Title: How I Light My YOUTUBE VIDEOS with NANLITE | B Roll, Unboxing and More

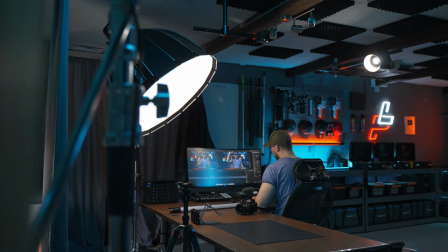Today, we are going to talk about lighting setups for your YouTube videos to make them look better, feel better, and all that stuff in between. And when I say YouTube videos, I mean that we're going to break down the set that I got right here, and how I light this entire set, and what every light do in the background, and here, and everything that you can see, basically. And then we're going to jump into the unboxing that I got in my videos, and the top-down shots,
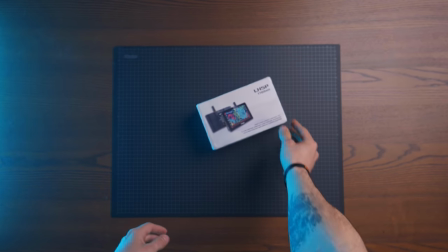how I think when I light those and what to think of when you're doing those and also how I shoot my product b-roll and what to think of when you are shooting product b-roll and we're actually gonna do all of this right here on this table and I also want to say that if this is your first time watching this channel hey hope everything's good with you welcome and I hope you will enjoy this video. So before I jump into the lighting setup I just want to start out by saying a huge thank you to Nanlite because I've just signed up as a Nanlite global ambassador which I'm super proud of to be because my entire office is almost built around the Nanlite Pavotubes and the Nanlite Forzas and I'm super grateful to be a part of their team and be a part of the brand that I've been working with for I think the last couple of two years... do you say last couple of two years? For the last two years. I'm super honored and super grateful and I really hope that this is going to help make the content that I can give you even better. And if you're staying till the end of the video, we are going to have one huge giveaway of lights that I really want you to participate in. So stay tuned. But let's dive into the first set and that is the main set.
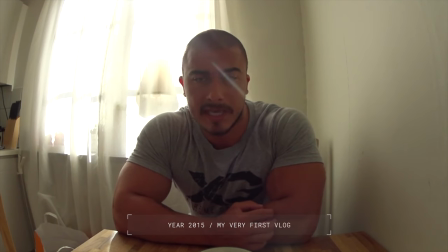I remember when I created my first YouTube video in my kitchen in our one-room flat that we had, and I had no clue about lighting. I didn't know, like, what to think of when I set up light, and everything just looks, like, kind of boring.
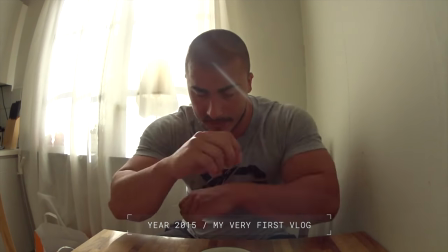And I remember I had, like, the kitchen lights on. It wasn't even dedicated video lights. And I know that these things are very expensive for a lot people and it's also something that you don't start out with to begin with. But if you have some money to invest into lighting, I highly suggest you do that because there's no such thing that would make your videos look better other than light.
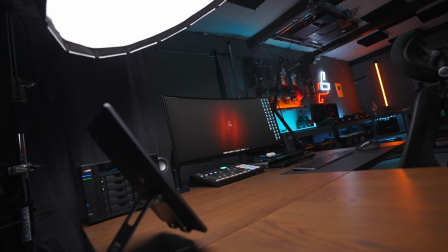And if you've seen my disc setup video then you probably know that the main light that I got right here is a Forza 300 with a
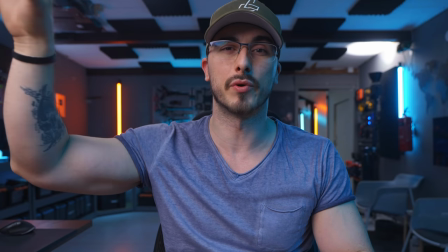90 centimeter softbox that I have at approximately a 45 degree angle towards me so that it lights up me,
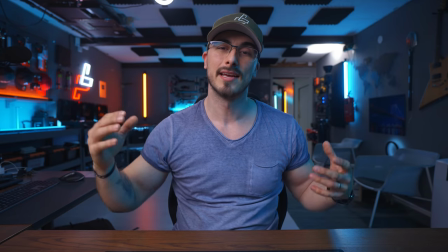my face, and basically this side and gives me this like nice even look.
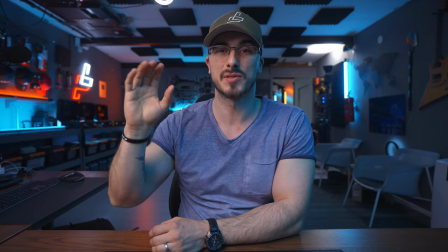And the softbox helps to smoothen out the light so it looks soft,
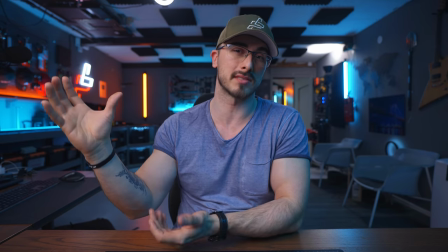looks clean, it's very professional because without the softbox it would look extremely harsh.
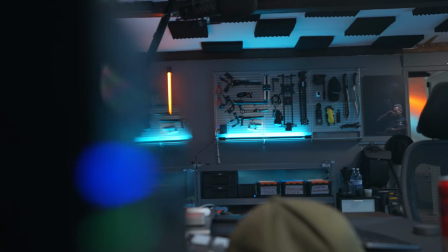And when you're looking around in the office you can also see that there's a bunch of different things here in the background, such as two pavotubes right here.
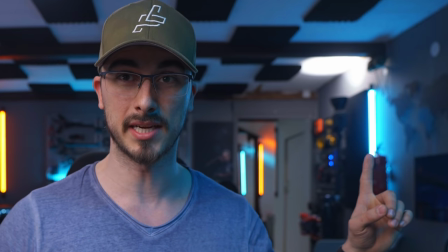My logo, we have two pavotubes right here as well, and then one pavotube here, and then here outside the new studio, we have a couple of other pavotubes.
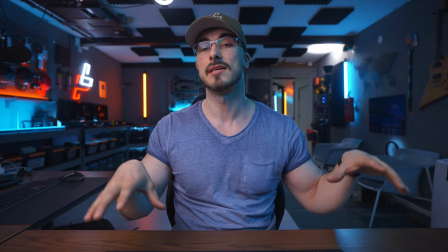The reason that I have them in the background is to provide some depth for the video.
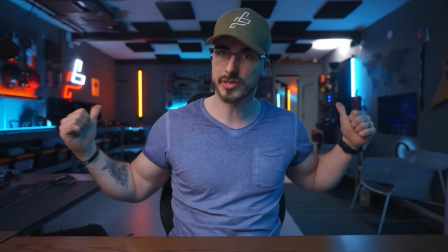Let me show you the difference by turning off all lights in the background.
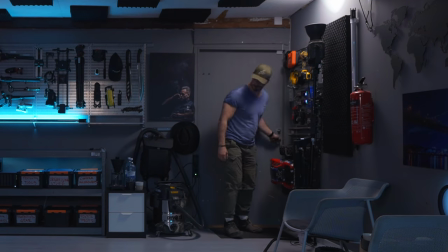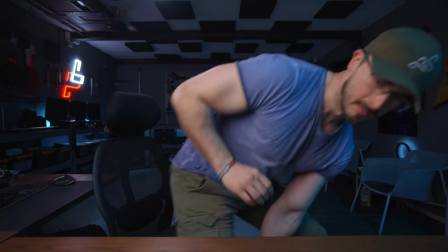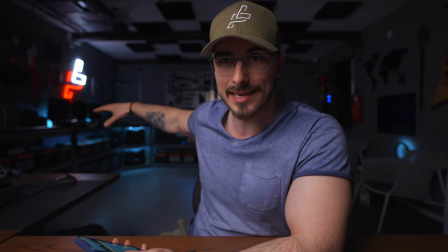I'm also going to turn off the ambience lights that I got here, which is Philips Hue lights, and we're also going to turn off the logo.
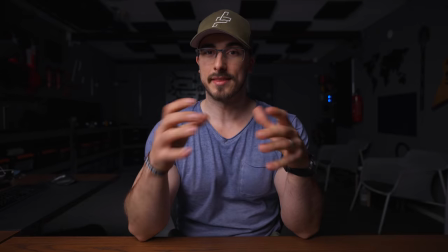Hey! This looks really good.
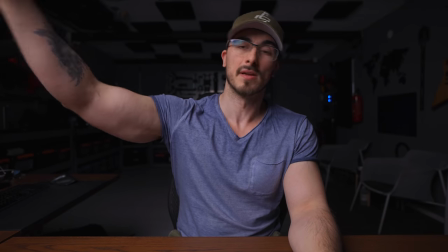Like, this is a very good starting point, because you have a nice soft light coming from an angle and usually I have my lights set to
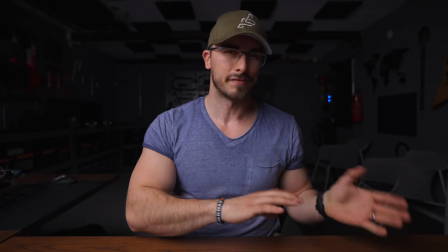around 14 or 15 percent depending on what kind of video that I'm
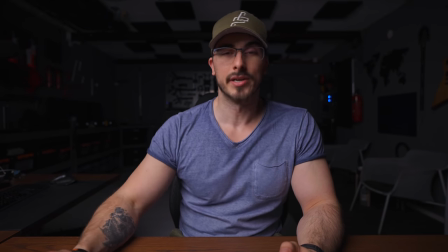shooting if I want to go even higher and it's usually because I'm using a
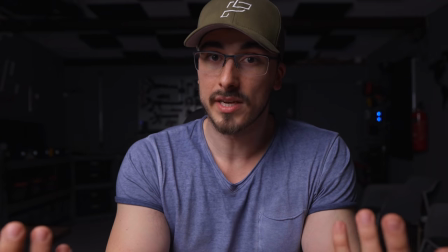higher frame rate but whenever I'm shooting these talking head videos 14 percent more
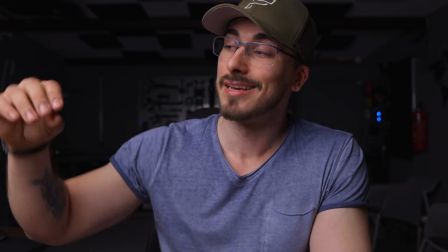than enough because it gives us a nice soft light if I crank it up it's going to look even harsher.
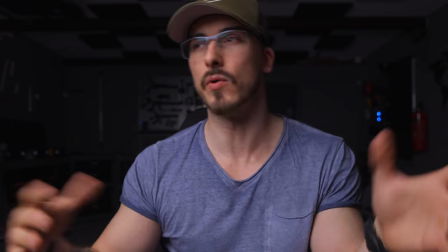So I want to keep it low and keep the ISO at around I think like 1000, 1250.
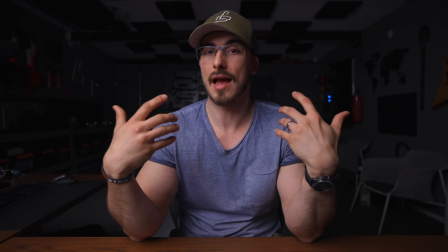But as you can see in the background, we don't have any separation between me and the background.
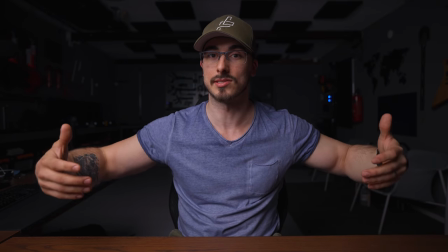It doesn't look like the background is actually there. It looks like it's just a black backdrop, it doesn't give us any depth into the shot.
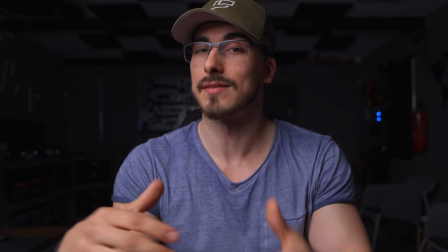But when we start playing around with lights, that is when the entire background comes to life.
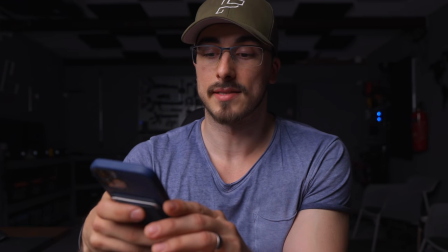So what I'm going to do is that I'm to start with my Philips Hue.
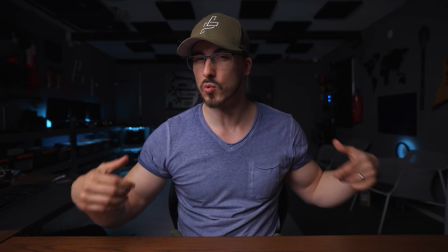And already you can see that it gives us a more interesting set to look at than what we had before because
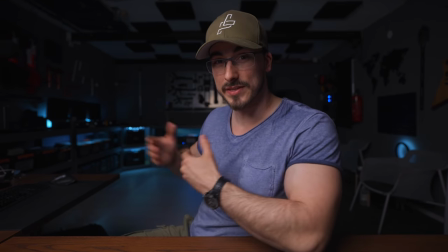now we actually have something going on in the background and it gives us a sense of depth from me as the main subject towards the background.
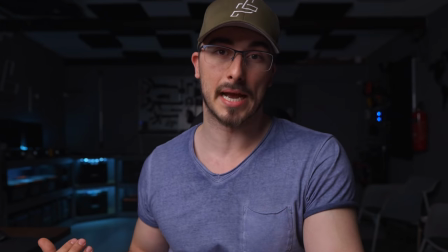Another thing that you can do to separate you even more from the background is to turn on some sort of rim light
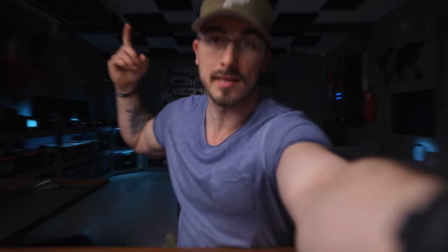or hair light and up here on the roof as you can see i have nanlite forza 300 as well
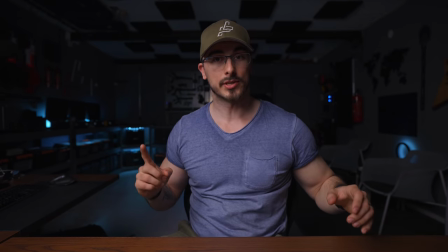just outside of frame if we turn it on then it's gonna look like this
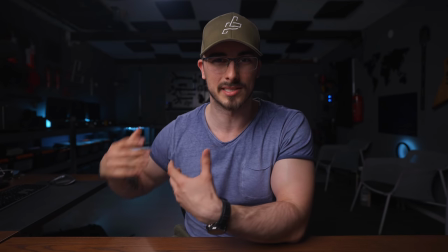and already you can see that i'm a little bit separated from the background more than i was
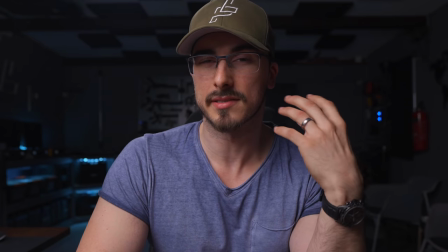before but this side of my face is a little bit dark in my opinion and i want to have a little
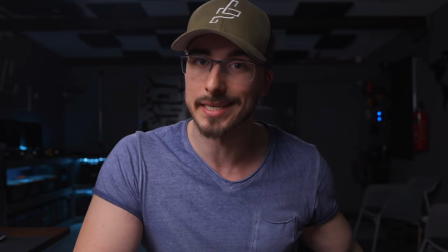bit of like a fill light coming in from this side or the rim light as we can say so this is what it's look like when we turn that on
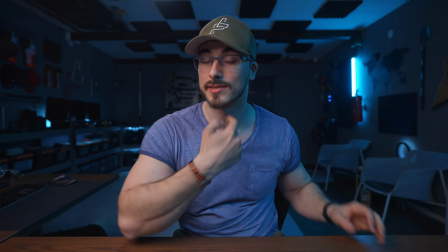and all of a sudden you can see that my face is given a little bit more like three-dimensional look because we have
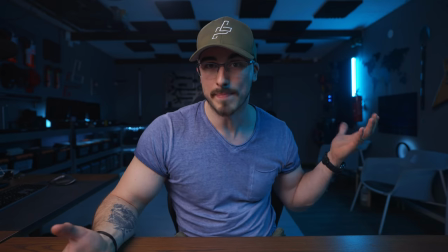the main light coming from this side and then we have the back or the rim light coming from over here but it also give us a little bit of depth
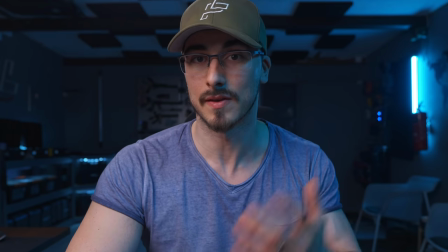into the background so it has like multiple purposes with this light right here one of the ambitions with my set is to make
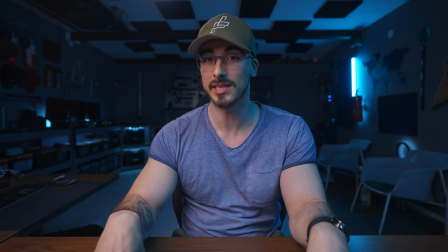it interesting to look at and that is also why i have the teal and orange look here in the background.
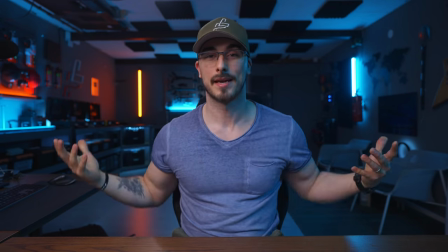So let's turn them on. And they have this look, which I think looks pretty good.
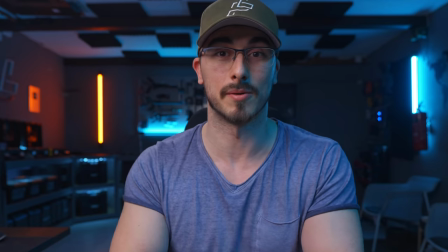And this has also become like some sort of like sign that this is my studio because I've had these in the background ever since I built the studio basically.
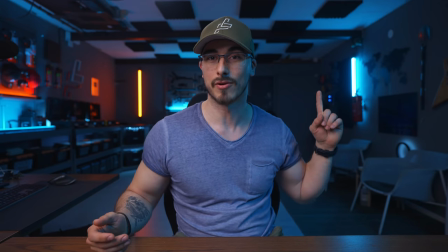To give the entire background a little bit more light, I also have light over here that serves its purpose of brightening things up.
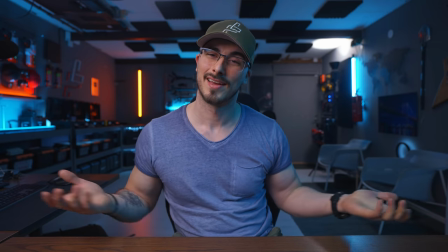So let's turn that on. And now you can see that it starts to come alive.
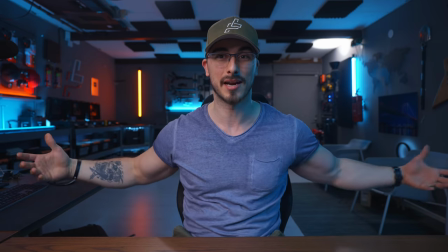It looks way more interesting. It's way more depth into the entire background. It has some glow here on the ground, because there's some glow here.
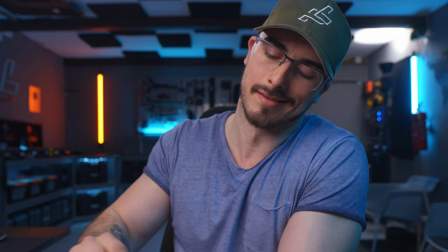Oh, and there's something we forgot. The logo. Gotta have that on.
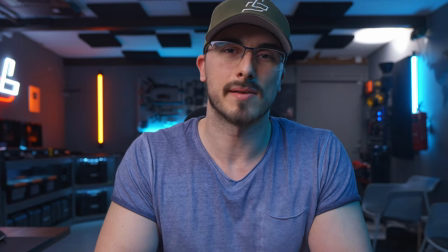Playing around with lights, it's actually something I think is extremely fun,
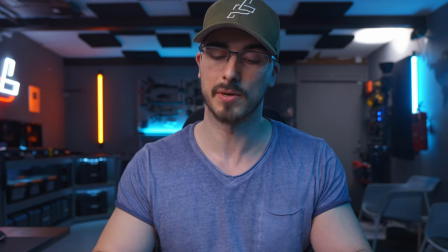something that I've come to enjoy when I've built this entire studio, because the more that I've placed out things here in the studio,
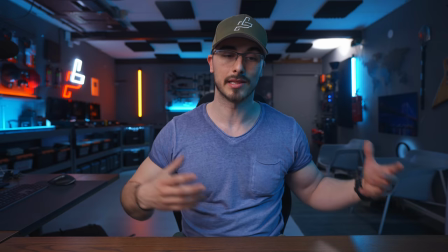I've also tried to incorporate the lighting and make it look so that everything is a part of the set.
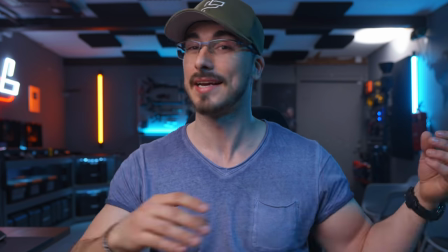So all the lights that you see in frame actually fills a purpose to achieve
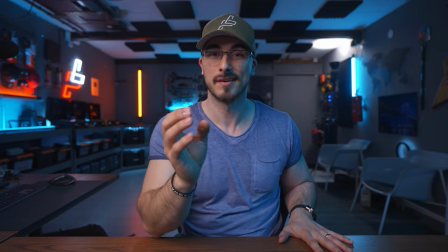this main frame that I have when I do my talking head videos.